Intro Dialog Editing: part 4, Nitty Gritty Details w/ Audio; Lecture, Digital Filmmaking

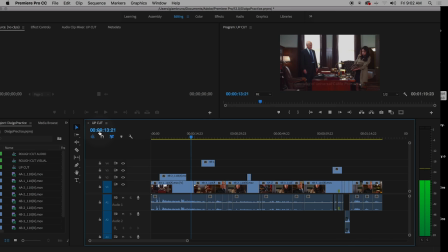4:07 We have between him and her not regulation with dialogue, but when a little bit before, a little bit after with J and L cuts, and we've replaced audio.
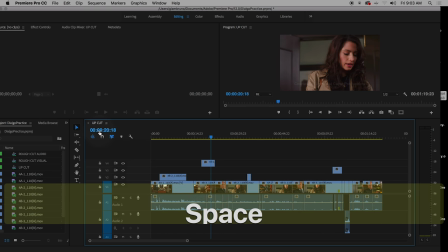4:16 Okay, I've repeated myself three times now. Great. Now, when you get to places like here,
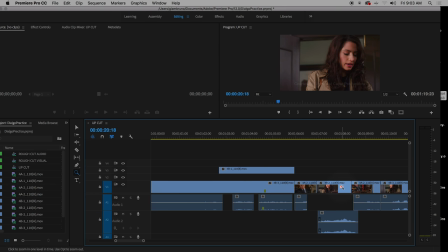4:23 where you've done some audio substitutions and you've moved some stuff around, you might have these blank spaces. And that's okay.
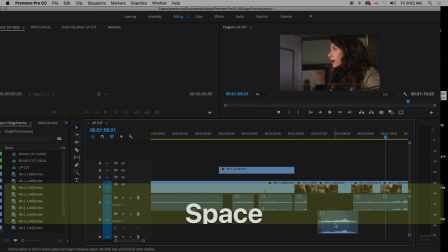4:38 Right? So I still have a little bit more to kind of fix here, right?
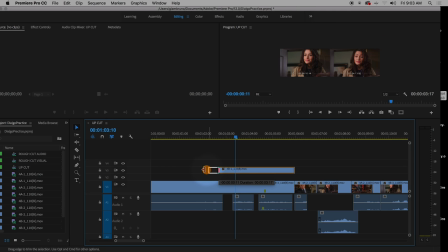4:44 First off, let's see. I need to get rid of this jump cut, so I need to pull that even further away, right? I need to fix that up, which I'll do in a second. I don't want you guys to watch me do that. But I have this blank space here, and that's fine because there's some steamrolling, right?
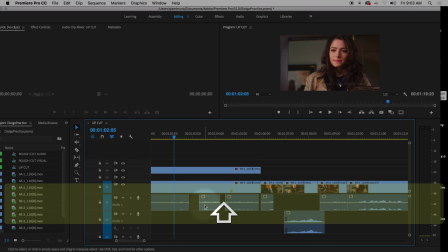5:01 And then right here.
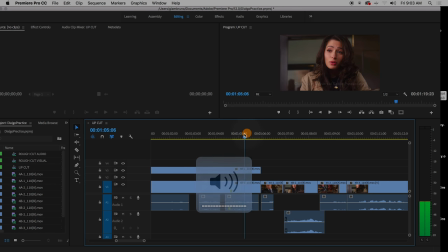5:07 So right here, you can hear it. You can barely hear it, but it's there. All right, time, time, right?
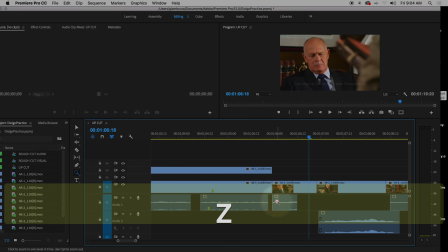5:14 Do you guys hear that? So I got to get rid of this little spot right here. So she says time twice right there. So we've got to get that no to just be no. Go away time. Let's see now. A little bit more.
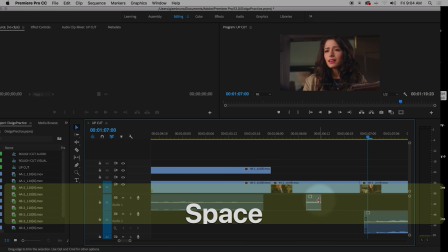5:33 All right. And I want a little bit more here.
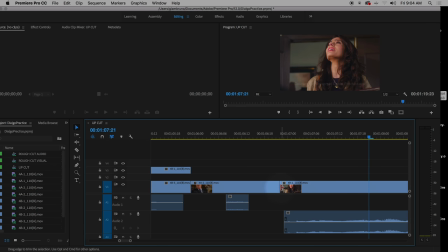5:39 And that no to oh, come on, I need that to be closer together. So I'm going to do another hanging edit right here. So I want no and then oh, come on. I want to squeeze that space up. But it's okay that I have this blank space. I'm going to show you a trick here later. So right here. No. Oh, come on. I want again.
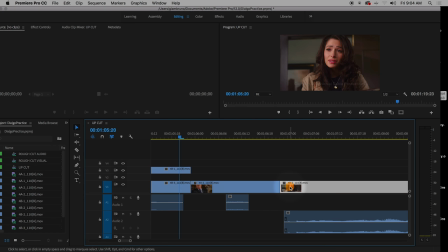5:56 I'm going to have to do a hanging edit, right? So what I'm going to do is this piece. Oh, it's already unlinked. Sweet. I'm going to go to my roll tool. I did the wrong tool, didn't I? Yes, I did.
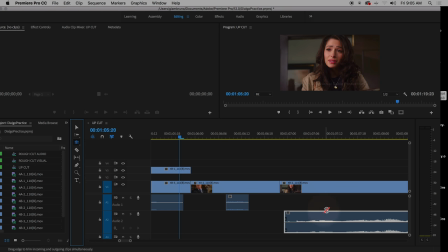6:08 I'm going to go to my Roll tool, not my Ripple tool, that one, and I'm going to pull this so that it kind of covers over here. Oops. No, actually, I want to do my Ripple tool.
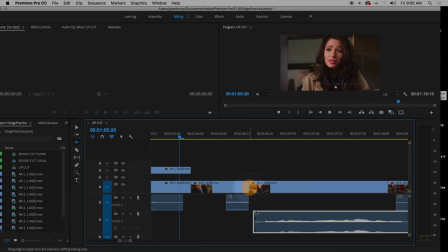6:21 The Ripple tool is going to pull this in, something like that, there, so that I can kind of get this to be over here, and then maybe I'll do my Ripple tool like that,
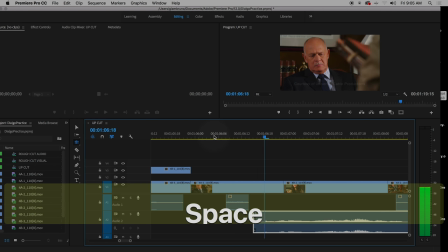6:36 or Now, the come on is right after it. A little bit closer even.
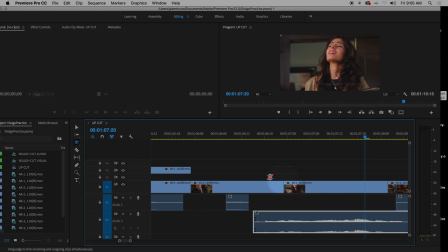6:41 So I can either pull it closer or I can go here. Doo-doot, doo-doot. Get this guy even closer so that they steamroll each other like so.
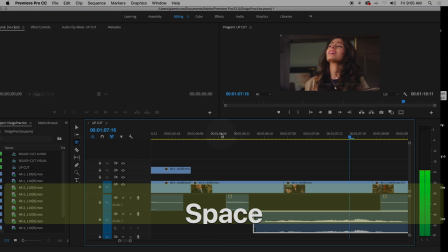6:54 There you go.
You can't pull me.
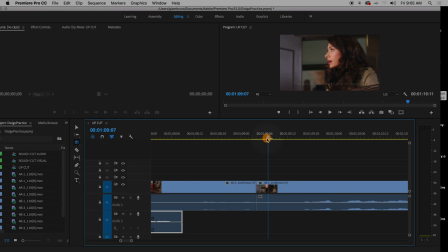7:00 I would also kind of work on this probably. I might space it out, give a little bit more of a beat to where he says probably.
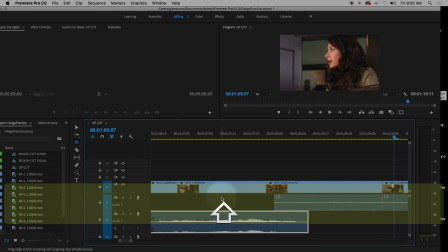7:06 Again, what that would do is create a blank space. And then this spot here, this one spot where I have, this is called a jump cut.
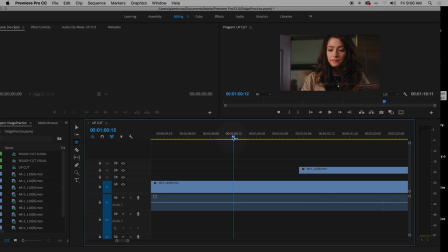7:13 You do not want this. Everyone look.
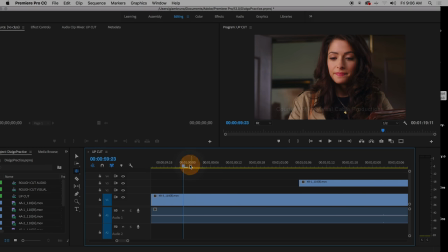7:16 Because I get this about, from previous lessons, I get this at, probably get like five out of 30, turn something in like this. You do not want this.
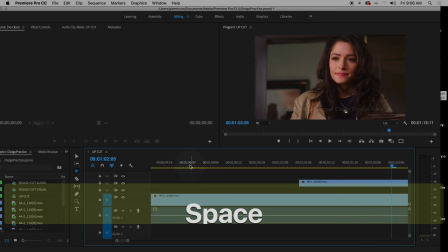7:27 See what happens?
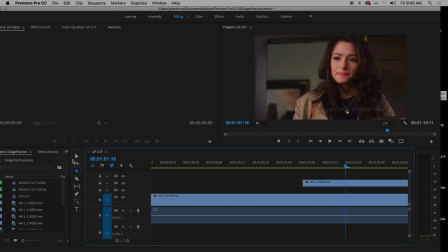7:31 Right? That's a jump cut. That's because I grabbed her audio or her video to get a better performance here. How do I fix that? There's a couple things. I could take this and pull it and then try to re-sync up more audio. That would be a big pain in the ass. What's another way I could fix this easily? Yeah.
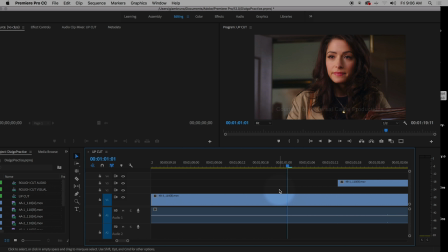7:52 Insert a clip of the guy or a wide shot even. I can throw in some other, actually she's probably talking, but she has this nice little beat. So what I want to do is, and this is, we're going to read an article later by a very fantastic editor.